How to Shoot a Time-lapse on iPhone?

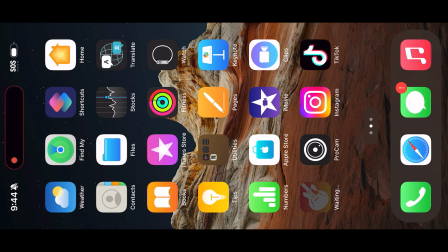248s
If you want to shoot on a third-party camera app, we recommend Blackmagic Camera App.
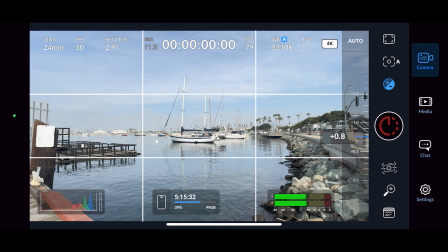253s
It is proven to be the most sophisticated video camera app available, with a variety of customizable features to adjust for any environment.
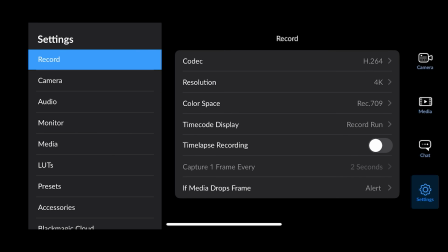261s
To shoot a time-lapse, you will go to Settings, then Time-lapse Recording, then toggle it on. Then click on the Capture X frames per second section. There you will see a variety of options.
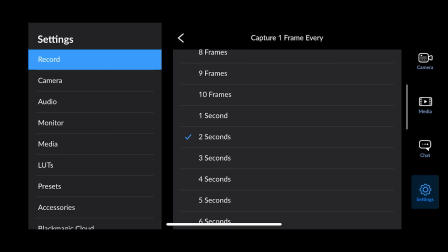274s
Depending on how fast or how long you want your video to be, you will adjust your frames accordingly.
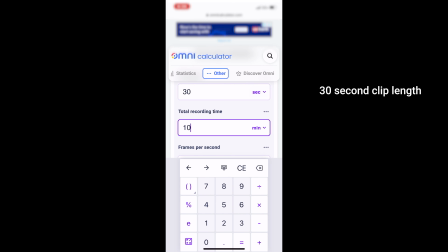279s
By simply going to a time-lapse calculator online, you can find the proper frame per second for how long you'd like to film.
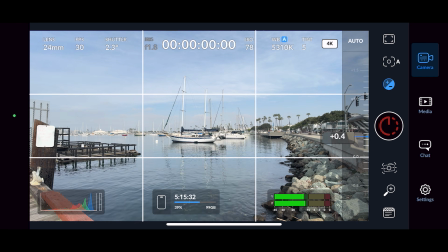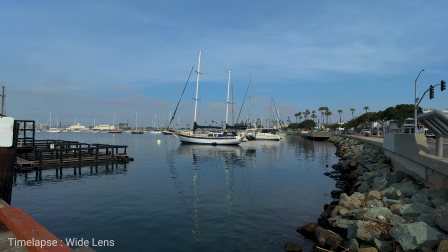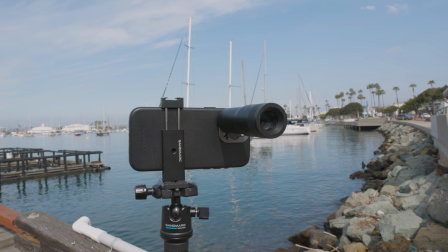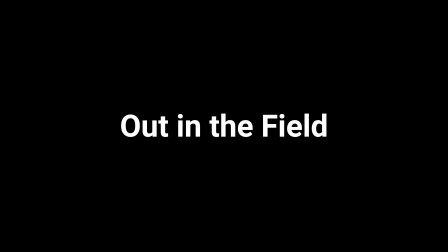319s
Now I'm gonna film in a few different places and show the setup and the final result.
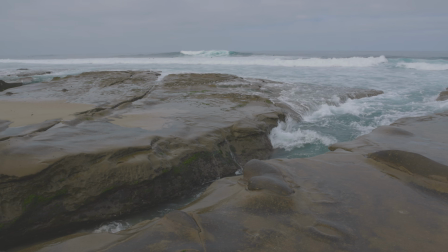324s
All right, so I'm out here at the La Jolla Tide Pools, and as you can see, it's about to be sunset.
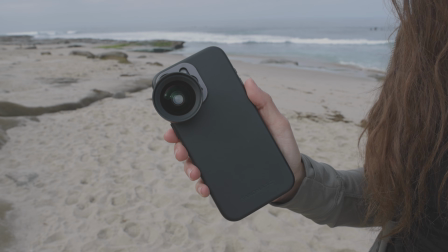330s
I'm gonna be shooting on the wide lens with the drama filter.
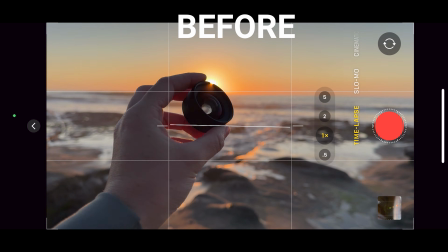334s
I'm gonna use the wide lens because I wanna get a wider field of view so I can get the rocks and the water coming in, and then also the sunset.
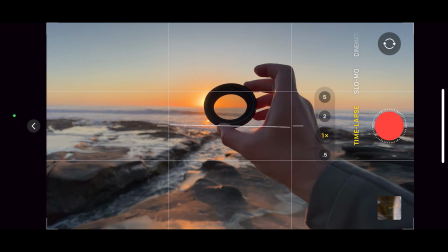342s
And then I'm gonna use the drama filter because as the sun is setting, it's gonna be super bright, and I wanna cut down on that overexposure and then also limit some of the reflections of the light on the water for a more kind of cinematic and softer look.
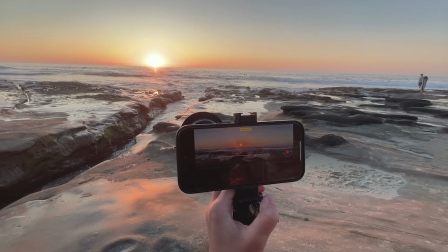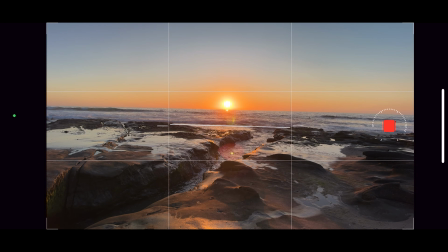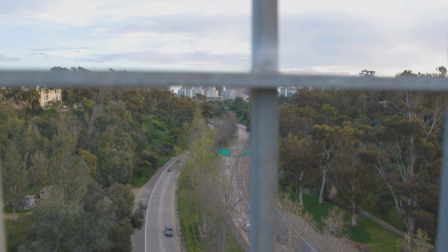366s
Now I'm at the Balboa Bridge that is over the 163 freeway. I'm going to shoot first with the telephoto 2x lens.
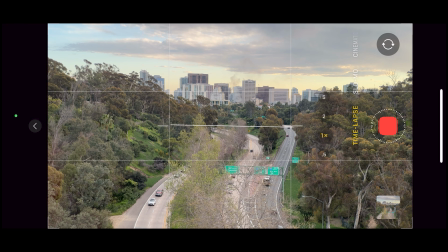374s
Here you can see that the telephoto does a great job of compressing the distance between the skyscrapers and the freeway,
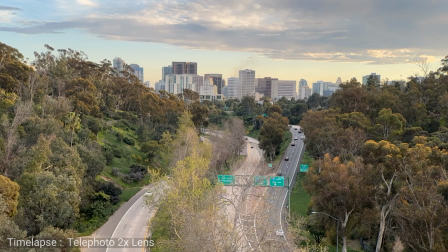380s
really tying together the two different elements into one really dynamic time lapse.
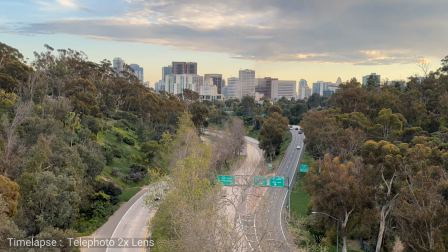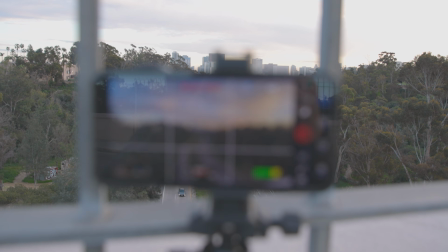393s
Next, I'm going to use the wide lens because I want to capture the sunset transition.
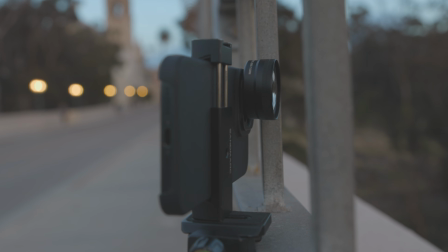397s
I want to see everything, but I want to still use the 48 megapixel sensor because I'm going to lose light really quickly.
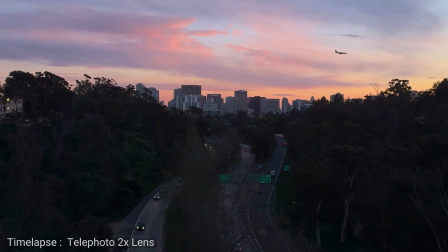404s
The wide lens really does a great job of expanding out the horizon, and I can really capture the light to dark transition really well.
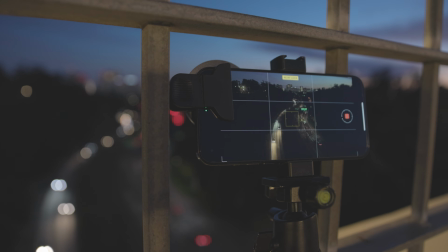416s
And lastly, I'm using the cloud filter. I want to see the lights amplified on the traffic below,
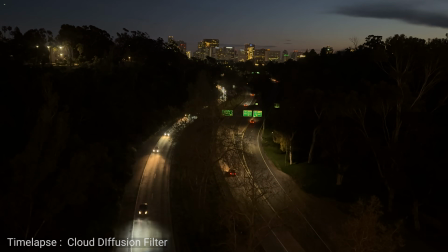421s
and the final product really shows a great stylistic time lapse that gives a really cool and artistic vibe.
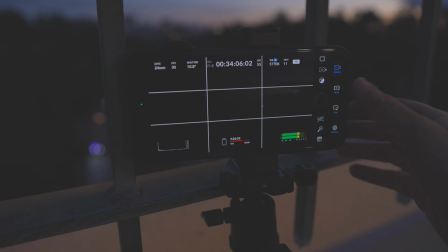429s
We hope you found this video helpful and has inspired you to go create some great time lapses with your iPhone.
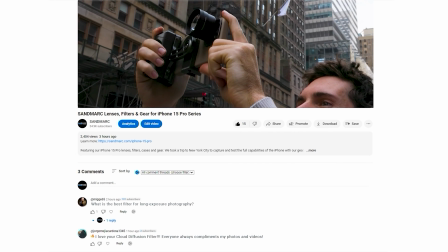435s
If you have any questions, be sure to drop a comment in the section below. Thanks for watching and happy shooting!